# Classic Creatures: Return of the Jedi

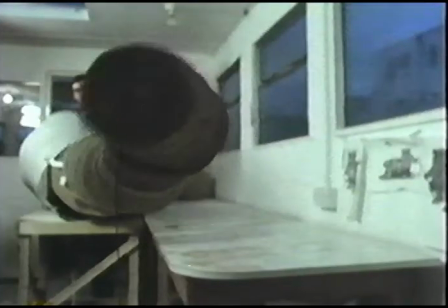[38:30]
Jabba was conceived as a giant slug. His tail would have to partly communicate his character and emotion.
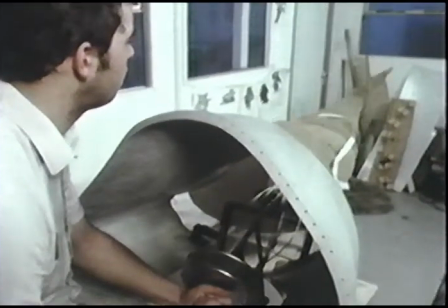[38:40]
What may seem simple was actually a complex and complicated mechanical feat.
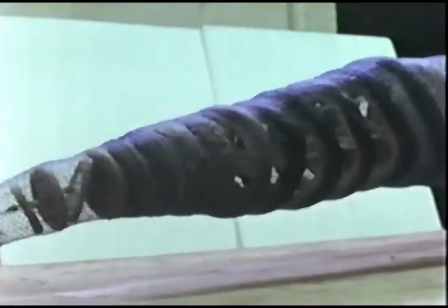[38:46]
The process for building Jabba included clay models, plastic castings, and intriguing interior frames.
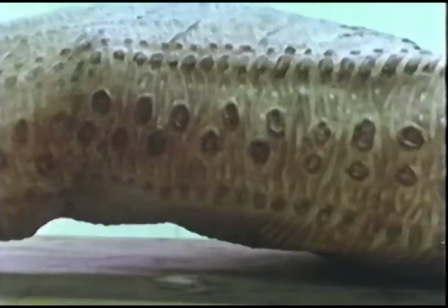[38:53]
With the tail finished and ready to slither,
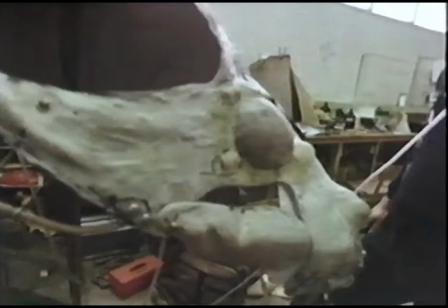[38:57]
Freeborn and his assistants tackled the head, putting in tiny air sacs to make the outer skin bulge and move when Jabba smiled.
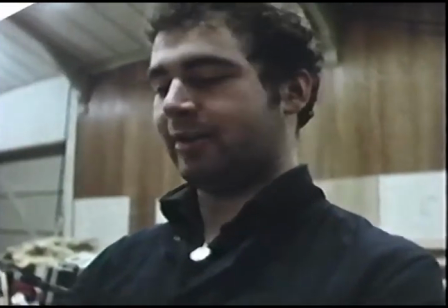[39:05]
It's when you do smile, when you do that, that function really does swell out there.
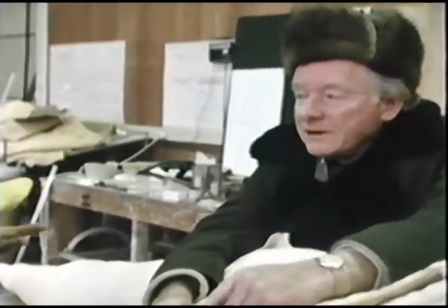[39:12]
It should be a fat. Maybe we haven't got the fat. No aspect of Jabba's anatomy escaped Freeborn's scrutiny.
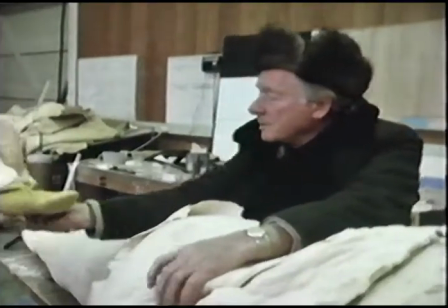[39:19]
Right, okay. As any actor knows, detail builds character.
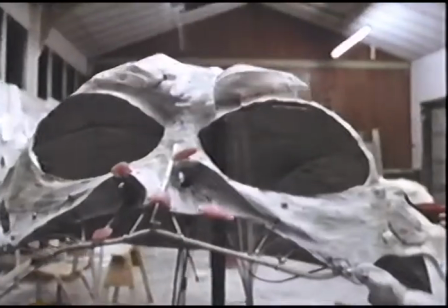[39:24]
It should be fatter than that. Saxophone-like paddles and valves were placed under Jabba's skin.
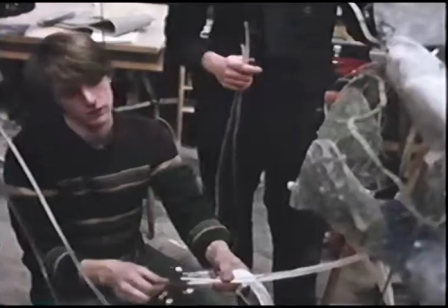[39:31]
Remotely controlled, they worked with the air sacs to bring Jabba's face alive.
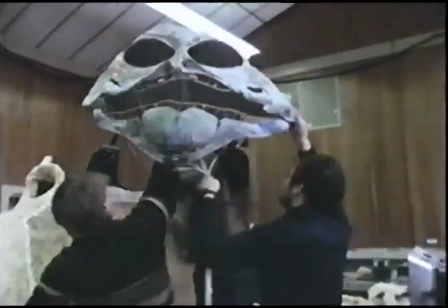[39:39]
Jabba would be able to arch an eyebrow, wrinkle his forehead, express anger and suspicion.
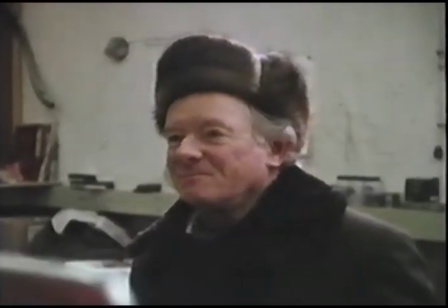[39:46]
Freeborn wanted Jabba to act.
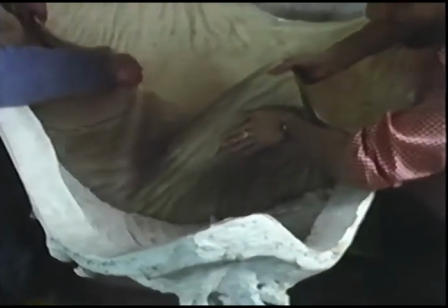[39:50]
It took 2 tons of clay and 600 pounds of latex to form Jabba's incredible hulk.
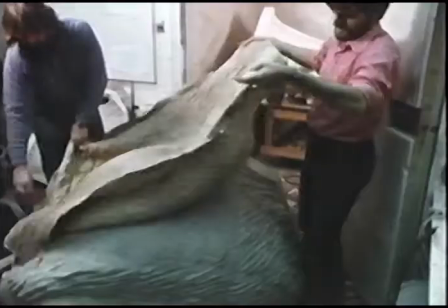[39:55]
One of the largest problems was baking the clay mold for Jabba's skin. An entire room had to be transformed into a giant Jabba bakery.
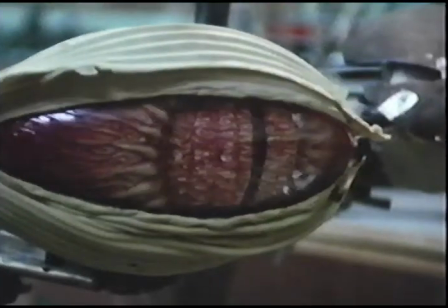[40:06]
Next came Jabba's eyes, the mirror to his evil soul, and one of the keys to making his performance come alive.
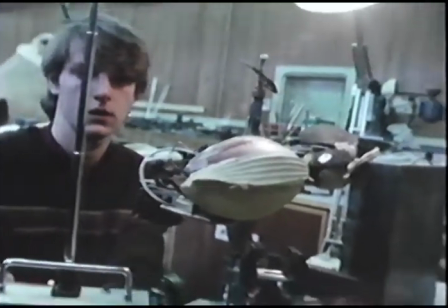[40:17]
Lucas wanted Jabba to have eyes that could react to the light. The irises had to open and close.
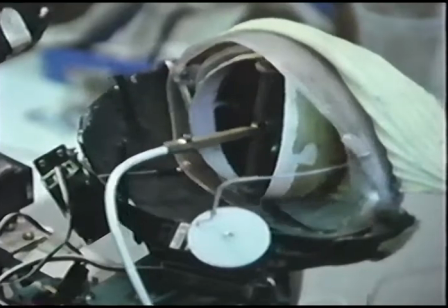[40:24]
The pupils would have to almost instinctively react to what was happening around him.
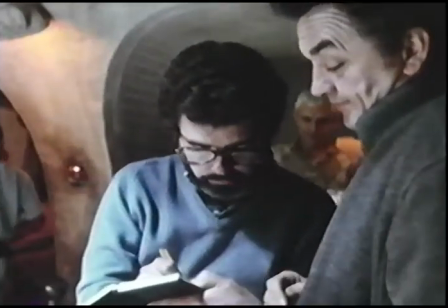[40:32]
The demands Lucas placed on Jabba's creators pushed them to their limit.
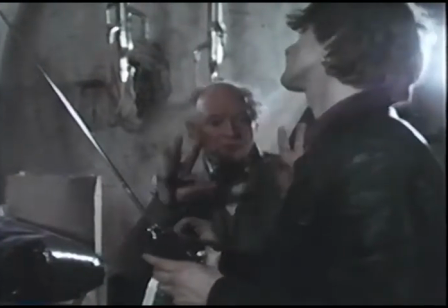[40:36]
What producer Howard Kazanchian and the monster builders finally delivered to the set on the first day of shooting was a fully developed,
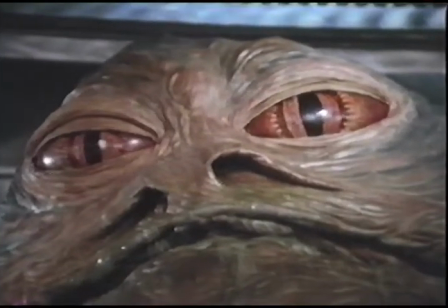[40:44]
three-dimensional being.
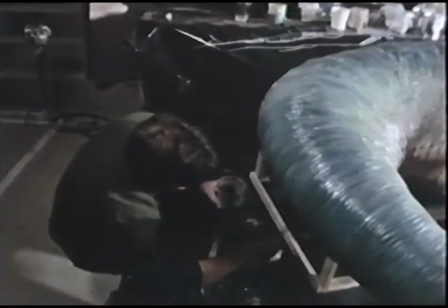[40:48]
Once the finishing touches were added, Jabba took his place center stage with the other actors.
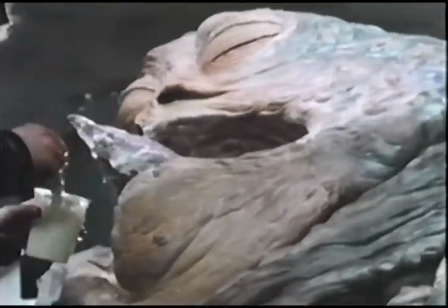[40:56]
Jabba was alive, not only because of the men who designed and built him, but now because of the men who operated him. I do
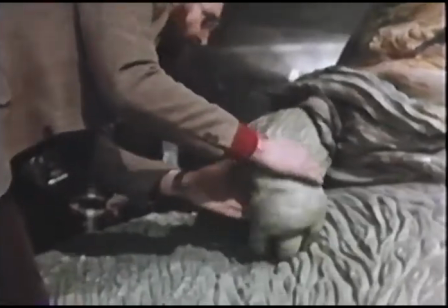[41:04]
Jabba's right arm.
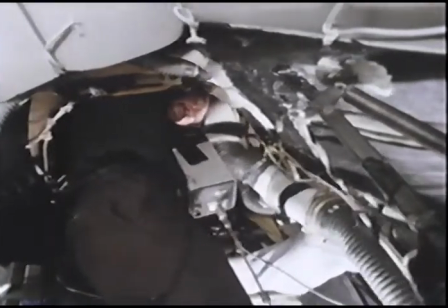[41:09]
and his jaw. With the jaw, I do the lip sync with the voice.
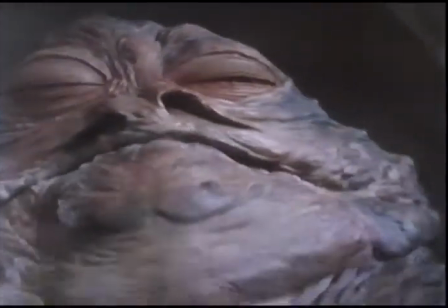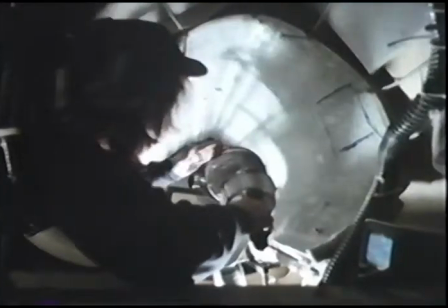[41:21]
Now, this is the middle part of the tail, and this little bit is the little end piece,
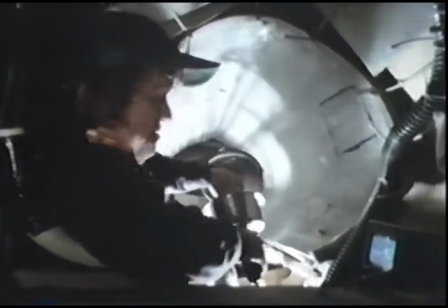[41:26]
which the way I move it depends on the mood he's in at the time.
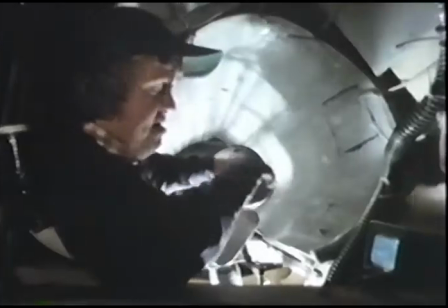[41:31]
If he's in a bit of an irritable mood, I just do the little flips like you bang.
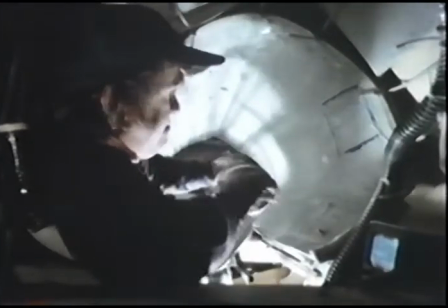[41:36]
Each of the operators had small television monitors, so they could see what they and their partners were doing to Jabba.
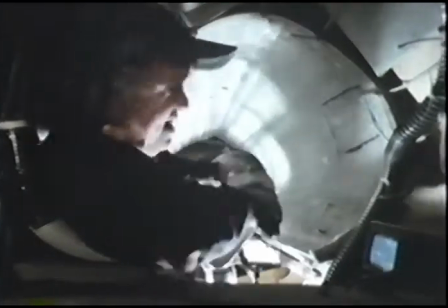[41:42]
Give it a good old thrash on, like that, or backwards and forwards.
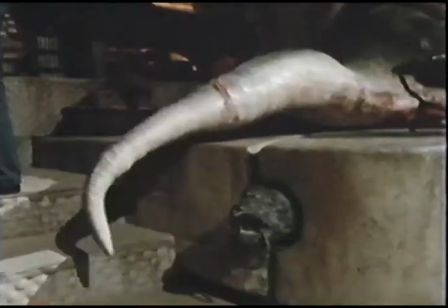[41:48]
And if he's in a lazy mood, you just keep it like that, nice steady movements.
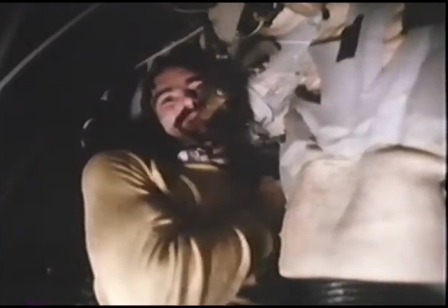[41:54]
I'm Jabba's left arm, and that goes in here, and my right hand is free inside the head,
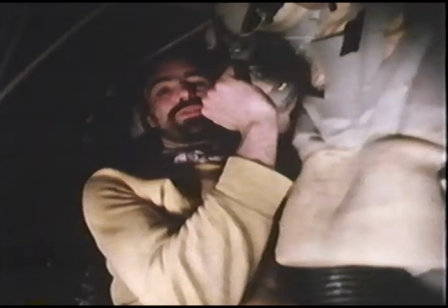[42:01]
and basically works this head control, tipping it left and right, front and back and up and down.
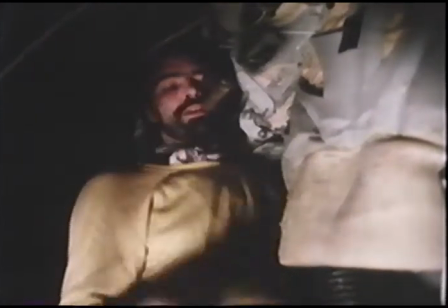[42:06]
I have one other control that can swivel the head, revolve it, and for certain shots I have things like the tongue here.
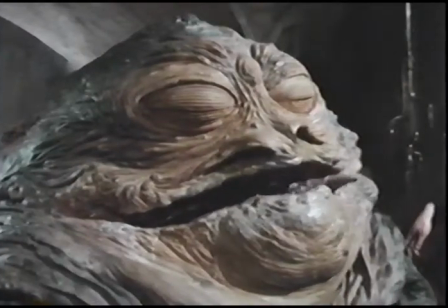[42:14]
Three men were inside Jabba, one below him.
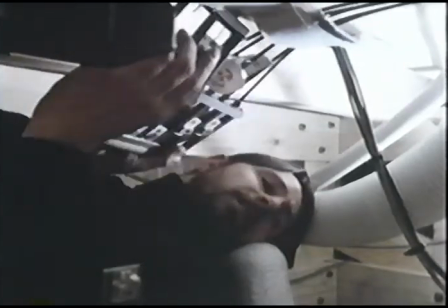[42:17]
These two controls here are the nostrils, left and right.
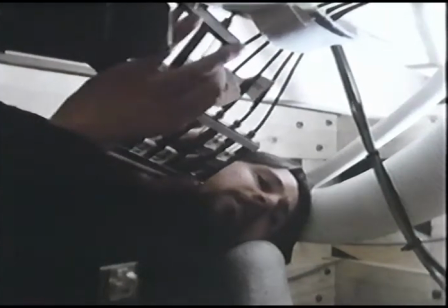[42:25]
This one here controls one corner of the mouth, and this one's the other.
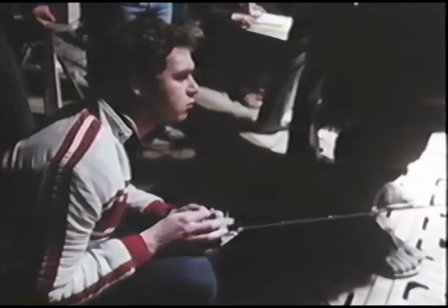[42:31]
Two others operated the eyes and eyelids by remote control.
Then he sees him after that line.
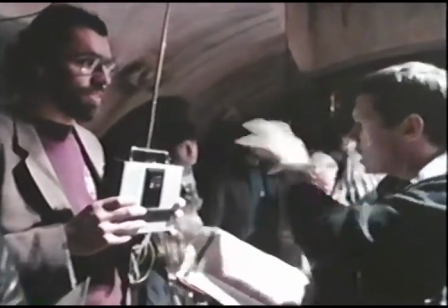[42:37] Dying.